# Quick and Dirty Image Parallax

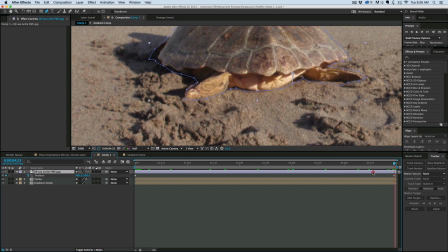(4:15)
And it needs to go up a little bit. Okay, so now the turtle isn't deforming as it moves. And you got a little bit of a parallax kind of going on. And then the last thing we need to do is, let's go ahead and parent the turtle, the one I cut out, to the turtle layer. And I'm going to keyframe the scale and position. And now we've got A very subtle kind of a move, but you can see it looks so much more lifelike. Now, if we wanted to add more to this, say we wanted to add some nice soft waves.
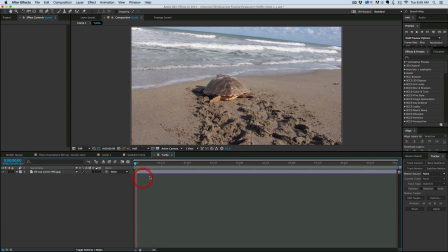(5:12)
Well, now that we have this, the background in its own composition, let's go into that composition, duplicate that top layer,
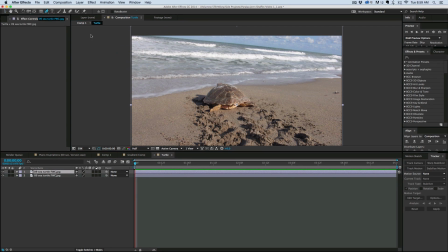(5:21)
and I am going to then mask out one of these lines of waves. Okay, just like that. We can solo that so we can see.
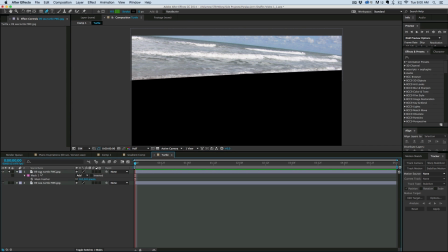(5:38)
Yep, that's what we want. Let's feather that edge. And let's move the anchor point using the pan behind tool to right on the horizon line.
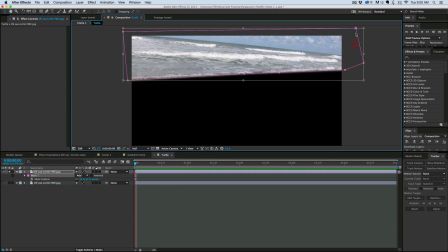(5:52)
And actually, I need to make sure I mask out the horizon as well.
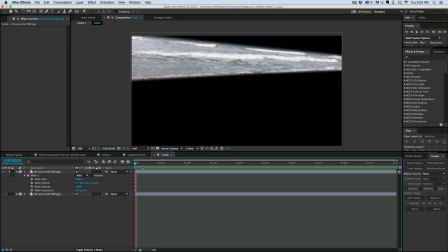(6:02)
Just about like that. Then at the beginning, let's go ahead and hit scale. Go to the end, unlink the two, and then just kind of move it like that.
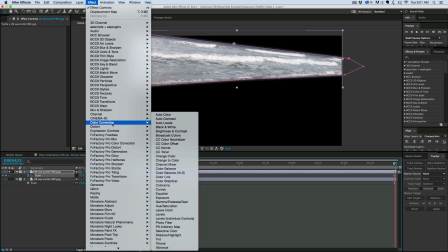(6:16)
And I might even come in here as well to, under distort, put in a CC slant.
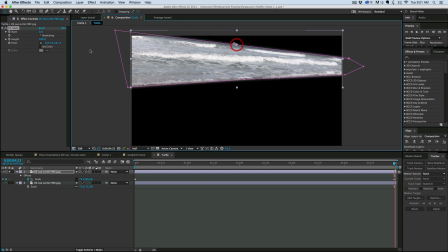(6:25)
Grab the floor area and put it right there on the horizon as well, and slant it just slightly. And let's scale it out a little bit.
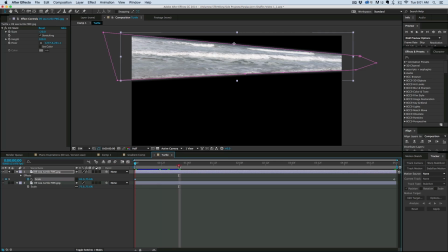(6:47)
So now what we have is we've got it kind of moving. We need to keyframe that slant as well. So we at the end it's negative 20, and at the beginning we have it at 0.
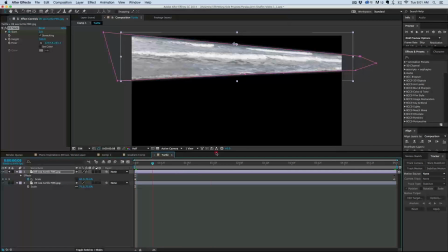(7:06)
So it looks like it's kind of moving across that way. And then when we go back into our comp,
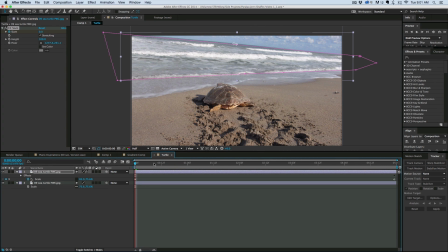well, then we've got the waves kind of moving across towards the turtle. So very subtle movements. And it adds so much more to this than your basic scale and move position. So if you're doing a slideshow, yeah, it took a little bit longer, but it adds a lot more life to the picture. The key thing to this, again, is using the gradient ramp and the displacement map to create kind of the movement in the background. Adding the moving waves also helps as well. And then separating out this turtle so that you can see that it's not being deformed by the gradient ramp and the displacement map. So I hope you enjoyed this quick tutorial. If you have any questions, feel free to comment. And if you haven't done so already, make sure you subscribe to the channel. We do lots of great tutorials every week. Thank you so much, and we'll see you next time.